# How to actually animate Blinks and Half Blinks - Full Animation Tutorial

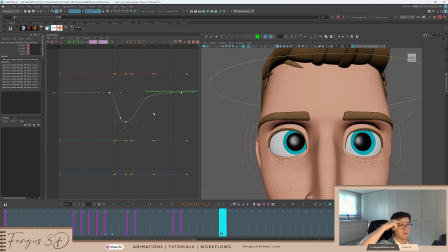(24:54)
They're going to be leading this, and they're also going to anticipate the blink as well, so that the audience can see the blink coming as the eyebrows move by a frame, which is subtle, but it does help. And then the outer one I'm going to leave the same because it's kind of more like stuck on the edge. So to check, this one is earlier, and this one here is later.
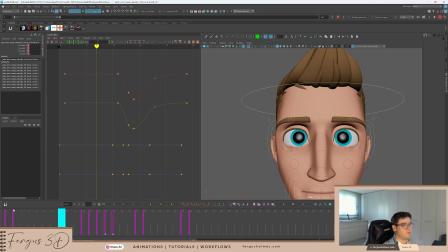(25:14)
So it should help that the eyebrows now should feel a bit more separate. So look at that. Yeah, not too bad. Cool.
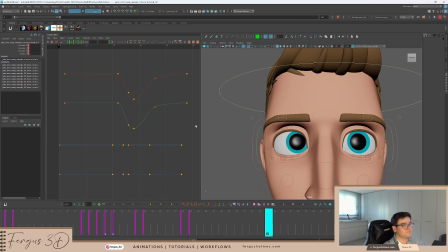(25:29)
You could even take the now rotation Z, and you can copy this curve. I'm going to copy this curve because I think it's quite nice to show you this. Copy the curve. You can take it, or you can snap the buffer first, just to snap buffer so you can see where it was. And then go to frame 0.
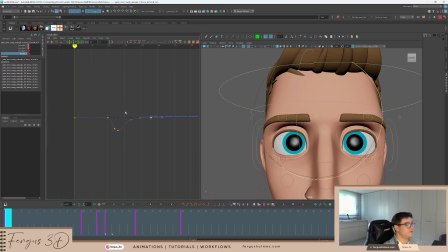(25:46)
You can paste this curve. So here is the buffer. We can see exactly what it was like. So this is not too bad. Maybe I'll scale this down a bit more.
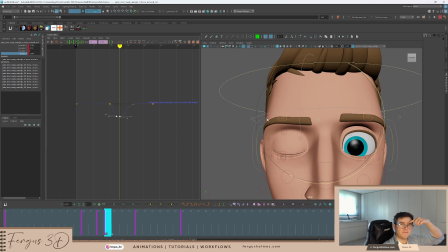(26:02)
Yeah, so it has a little bit, a flick up. It curves up into the eyes. I mean, this is more creative. You can change how things look because obviously emotions, they impact the eyebrow shape. So if you have a different emotion, maybe happy or sad, then this should be a different shape in the eyebrow.
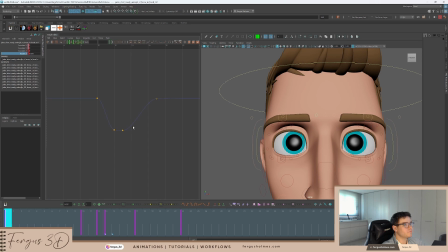(26:20)
But I'm just going to curve this a bit. And then I'm actually going to offset this. So right now, if I look at TY, I should actually already offset, right? Yeah. So I put this in frame 0. So that's behind. This is frame 1. So they're not the same. The timing is different. You even maybe drag this one. Let's see how it looks for now. Yeah, you see how it looks nicer?
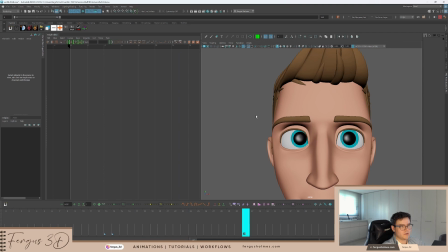(26:40)
It feels like the eyebrow is kind of dragging. There we go. Looks nice. Cool. And then this controller is in the middle. Do we want to animate this one? I think for now we'll leave that one because that's not really impacting the blink too much.
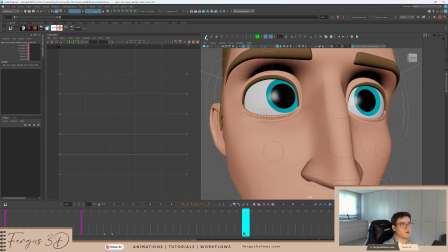(26:55)
Now, if there was a controller here, sometimes they have a controller here, like this position here, which impacts sort of the nose.
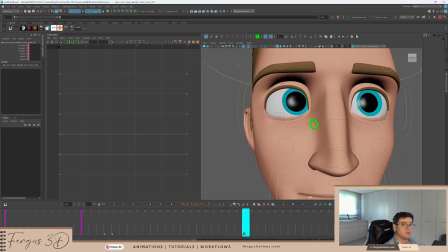(27:03)
I would animate that if there was one. There was in the other rig, but for this rig there isn't, so I'm not going to do it.
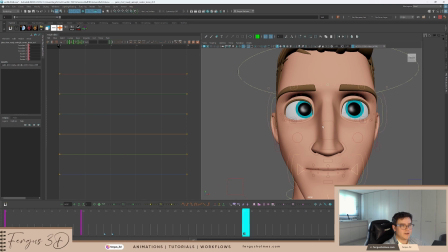(27:10)
But I think for now that is kind of how I would do the vanilla blink.
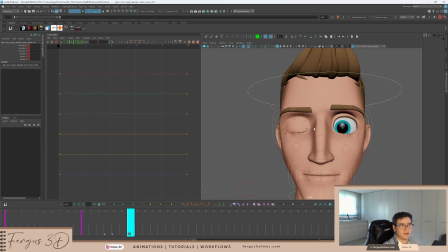(27:15)
I mean, that's basically done now. I mean, you can play with the timing a bit more if you feel you need to adjust things. Everything's connected and it feels pretty good. And maybe you could take the cheek, do 1 foot offset as well, because that was just dragging slightly.
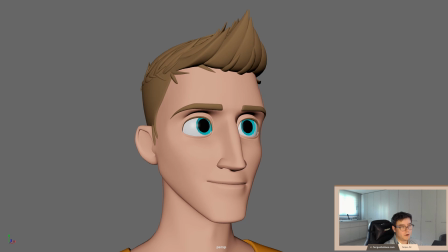(27:32)
So here we have the blink. I mirrored it over to the other side and I just did a very simple head turn. That's all I did. And I think as a starting point for animation, or a blink at least, this is something you can use as input when needed. Of course, you might have to adjust the eyebrows for different expressions. You may need to have anticipation poses for some of the bigger movements.
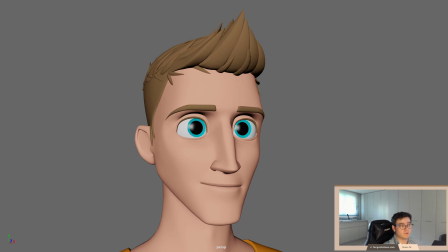(27:52)
But just the blink itself, I think this is how you can do something quite quickly and then copy and paste it to different parts of your animation. Okay, thanks for watching. I hope that was useful. If there's anything that was confusing, please leave me a comment. And please also subscribe to the channel. It really helps me. In the coming days, I'm going to be starting to stream a little bit. I'm probably doing more personal work, not so much tutorials. But if you want to watch me work and just hang out with me, that'd be awesome. Also, I'm starting a review series as well. If anyone wants feedback on any type of shot, bouncing balls or dragons, acting shots or body mechanics, please do let me know. And you can buy me a coffee in the link down below for £5 or $5 or so. And I will then give you a 10-minute or so video review of your work. Please comment for more details and I'll get in touch with you. But yeah, if that was useful, please do subscribe to the channel. It does really help me as I'm trying to grow a bit more. And please join me on my journey. And yeah, good luck with any work that you're doing right now. Thank you and goodbye.